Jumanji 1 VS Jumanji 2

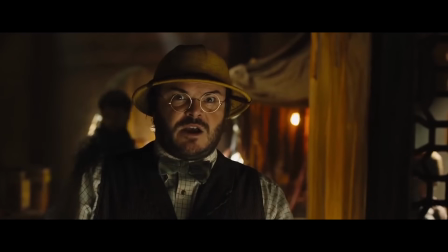This means instead of coming off as a fully realised character trait, it just comes off as a couple extra jokes the movie decided to incorporate.
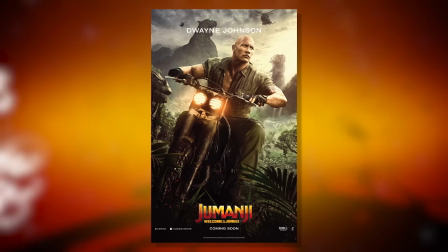So yeah, Dwayne Johnson is good, but unlike Jack Black, his character trait was not seamlessly integrated into his personality.
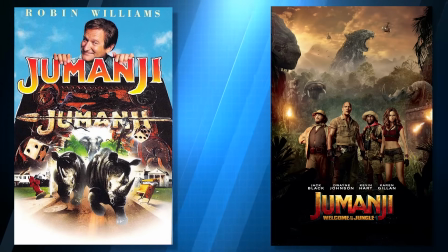So of the two movies, which one had the better characters? Well again, I think that goes to the first movie.
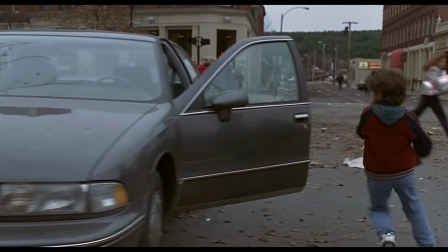They just feel more real, interesting, and come across like three-dimensional characters that you actually care for and want to see come out of this alive.
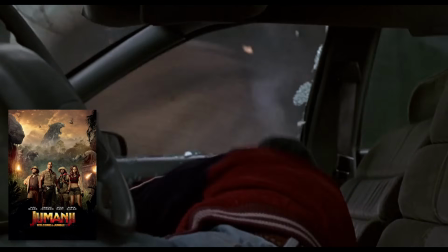In Jumanji 2, the characters were decent, but I didn't care if any of them died or not. And unfortunately, that kind of makes them disposable.
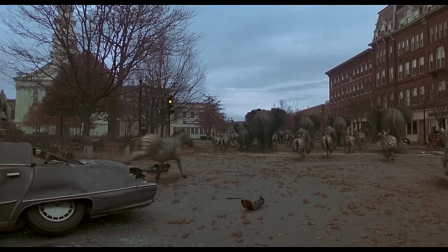So yeah, the movie with the superior characters is the first Jumanji.
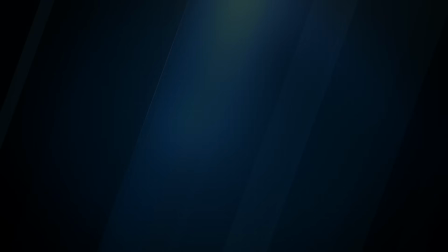Now the obstacle for our main characters is whatever creatures Jumanji throws at them. But before we talk about that, let's talk about how both movies handled their transference into the game.
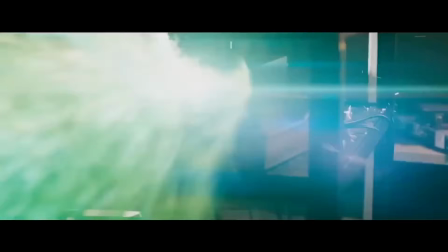Now, in Jumanji 2, when they get transferred into the game, it is not the least bit frightening, and the music does little to add to the urgency of the scene.
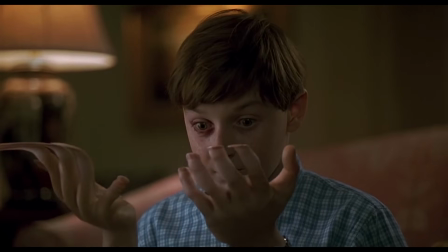In the original, on the other hand, it was brutal, unnerving, and genuinely creepy.
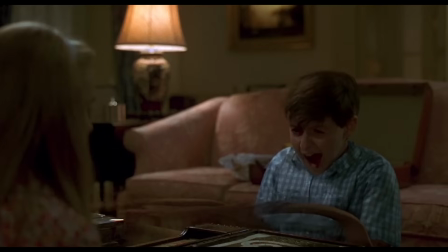Now, the scare factor is significantly reduced when you watch it nowadays, as this effect looks quite cheap for today's standard,
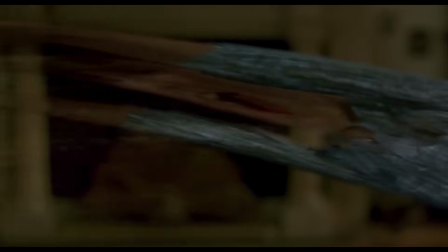but when combined with Alan's painful screams, the brutality still comes through surprisingly well.
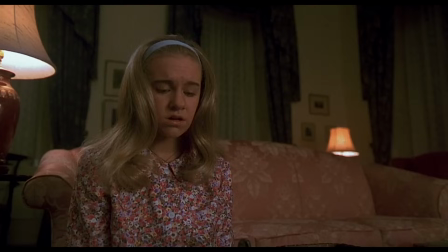Add to that, the very idea of Alan being trapped in the jungle with all of the animals and creatures we see later on is horrendously unnerving.
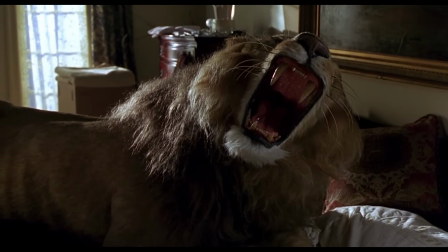Also, it definitely helps that the creatures in Jumanji were based on real animals. Now granted, they were exaggerated, but honestly, that always just made them seem scarier to me.
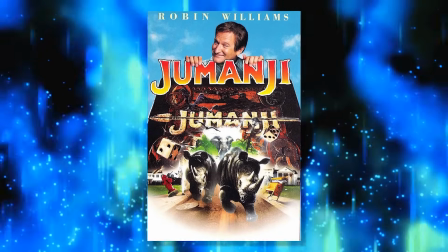The jungle is a very mysterious place and we'd most likely die before even witnessing a tenth of its population.
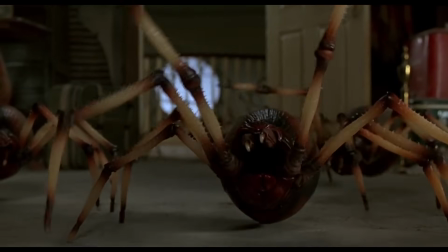So to illustrate that, the game pulls some enhanced creatures out of this mysterious jungle and the very idea of going up against these things is genuinely terrifying.
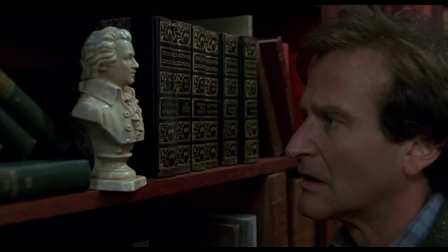And unbelievably, the movie takes it a step further.
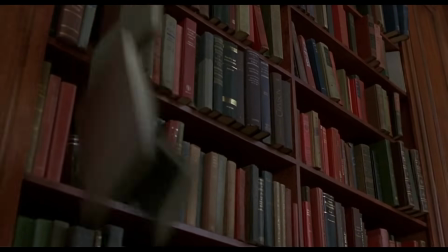Pretty much every single scene where the animals come out of the game, there is a unique and intense soundtrack that builds up for each and every single one of them.
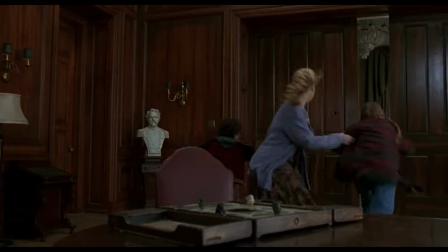First, it slowly draws in your curiosity, then it draws on your fear for these characters, until finally you see the creatures and then it comes down to a game of survival.
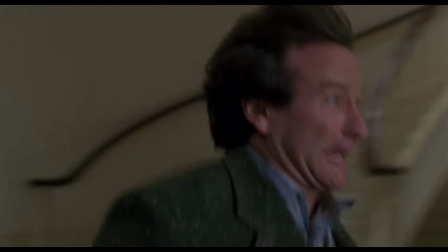And on a side note, have you noticed how much of an asshole Jumanji is to Alan? When he's a kid, he takes his first turn and it sucks him into its twisted jungle.
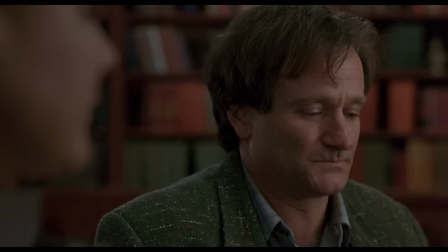When he's an adult and he works up the courage to take his first dice roll,
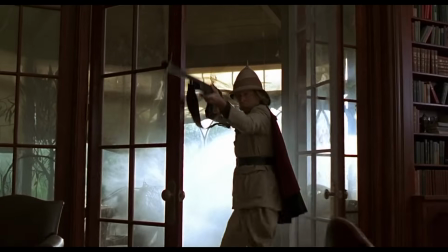after 26 years it unleashes a hunter on him that he clearly has history with, and in his next turn it tries to bury him in quicksand.
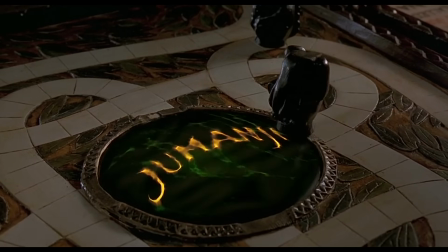If he didn't win with his fourth role, I wonder what else it would have unleashed on him. Anyway, now it's time to talk about the jungle in Jumanji 2.
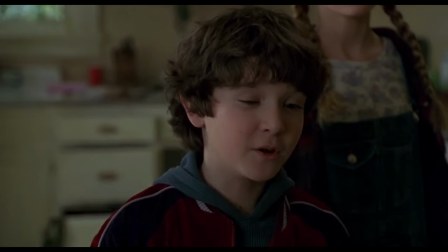Now there is a scene in the first movie where Alan tells Judy and Peter what a scary place Jumanji's jungle is, and he describes it in detail.
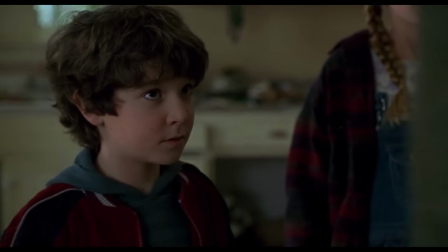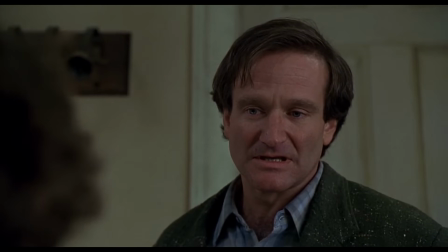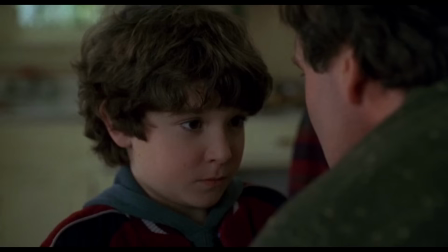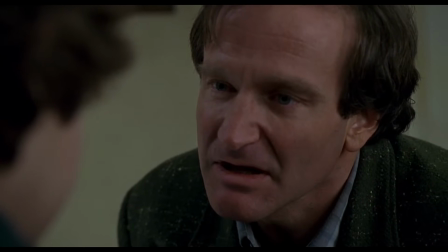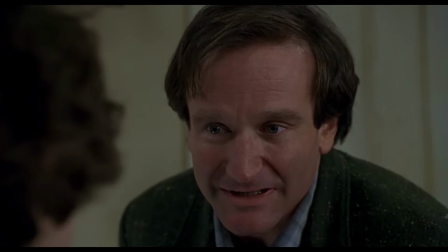You're not dessert. Afraid? You don't even know what afraid is.
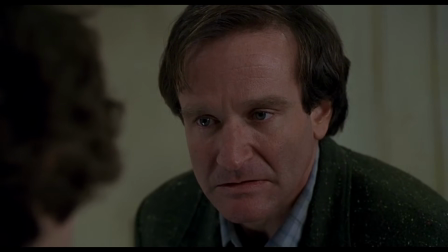You will not last five minutes without me.
When I heard this as a kid, I was blown away.
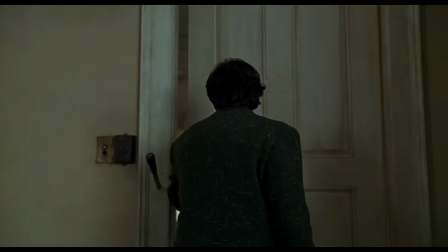Clearly that is the horrifying feeling we should get from the jungle. And what does Jumanji 2 do?
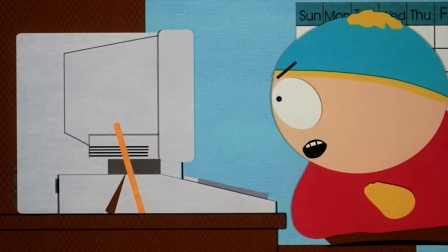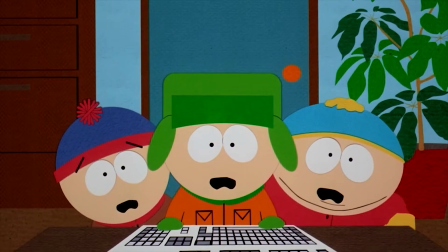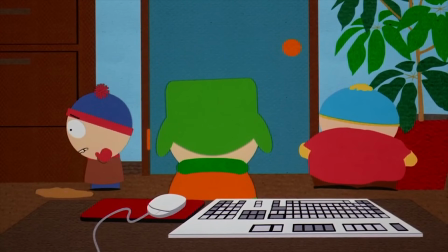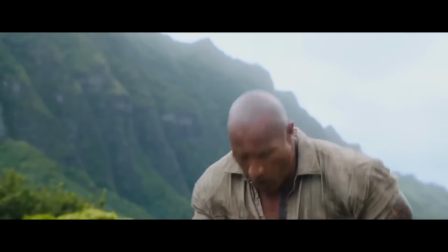Yeah, I'll talk about this movie on its own merits in a minute, but let's first talk about The Elephant in the Room, the huge wasted opportunity from a greatly set up concept.
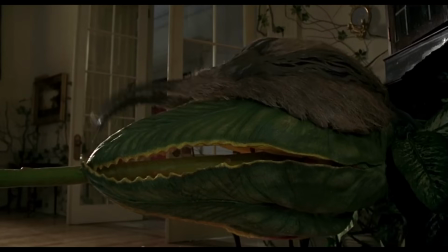As you just heard, the jungle is a terrifying place and the original movie did a great job of illustrating that with the animals and enhanced wildlife that came out of the game,
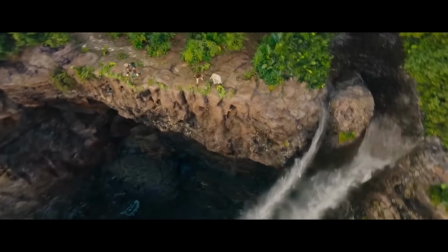but the sequel decided to tackle it from a comedic point of view. And this brings us to the popular question.
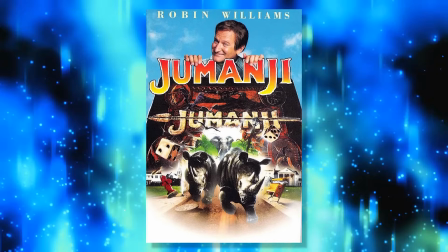If you're going to completely abandon the tone and style of the first movie, why even bother making a sequel and calling it Jumanji?
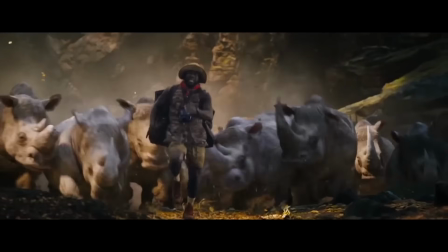Seriously, if you just took the Jumanji name out of the movie and kept everything else the same, you wouldn't even know this is related to the original film.